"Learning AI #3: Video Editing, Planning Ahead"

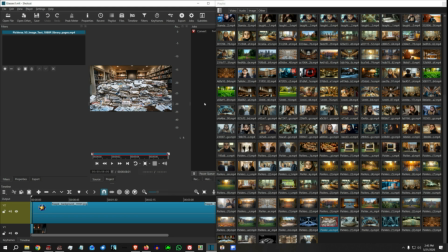Where if you go back to normal quality, right? Well, you're asking if I could go higher quality, why don't I go higher quality all the time? And the idea is because, yeah, not all the time do you want over details. Sometimes in the scene or two flashing by,
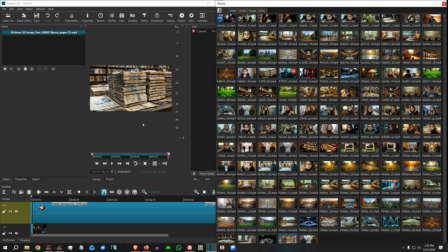it's there to illustrate that the girl is studying boatloads of books, and she doesn't care. She's a bit of a nerd. She's a book reader, She's going crazy at it. But then normal scenes, I want the scene to be, to be very clean.
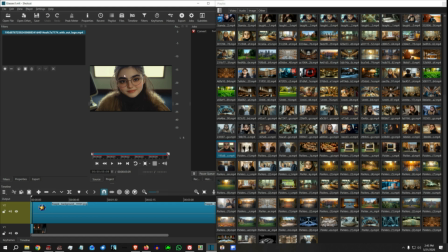I want a moment where the audience is able to rest their eyes and not overthink too much. I'm learning that is a value. For scenes like this, I don't even use I don't even use quality 2.
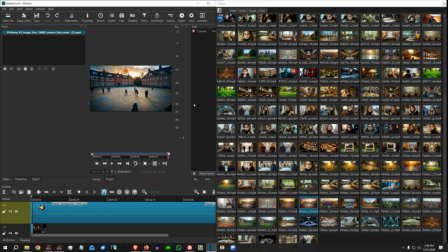Well, maybe back then I needed it for Midjourney version 6. Version 6 was never good with environment. It was in fact very deficient with environment. But that is what it was. That's what I had to work with.
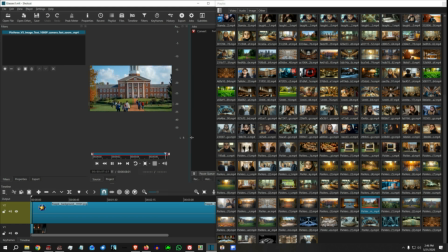Yeah. Almost all Midjourney version 6 images, I felt that if I had Topaz Bloom or something, and upscale and add a little more detail, would have been better.
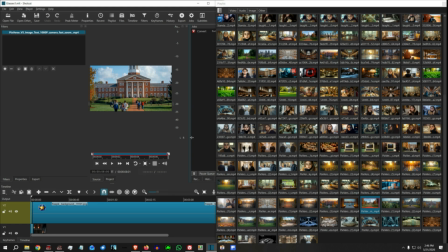But then the color always turned up to be a little bit different, and the native color for Midjourney has always been a little bit better. Yeah, so I give it 2 to 3 days interval, and then give it a time, and then just come back.
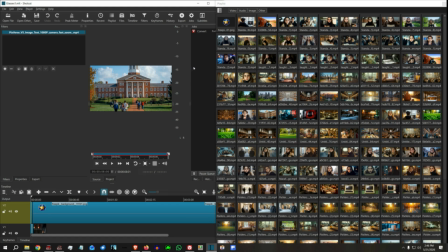I usually look at it, give it a little bit moment to look at it, and I'm just gonna start releasing the clips in the coming days. And that's been my trick to work around. All right, that's it for video editing.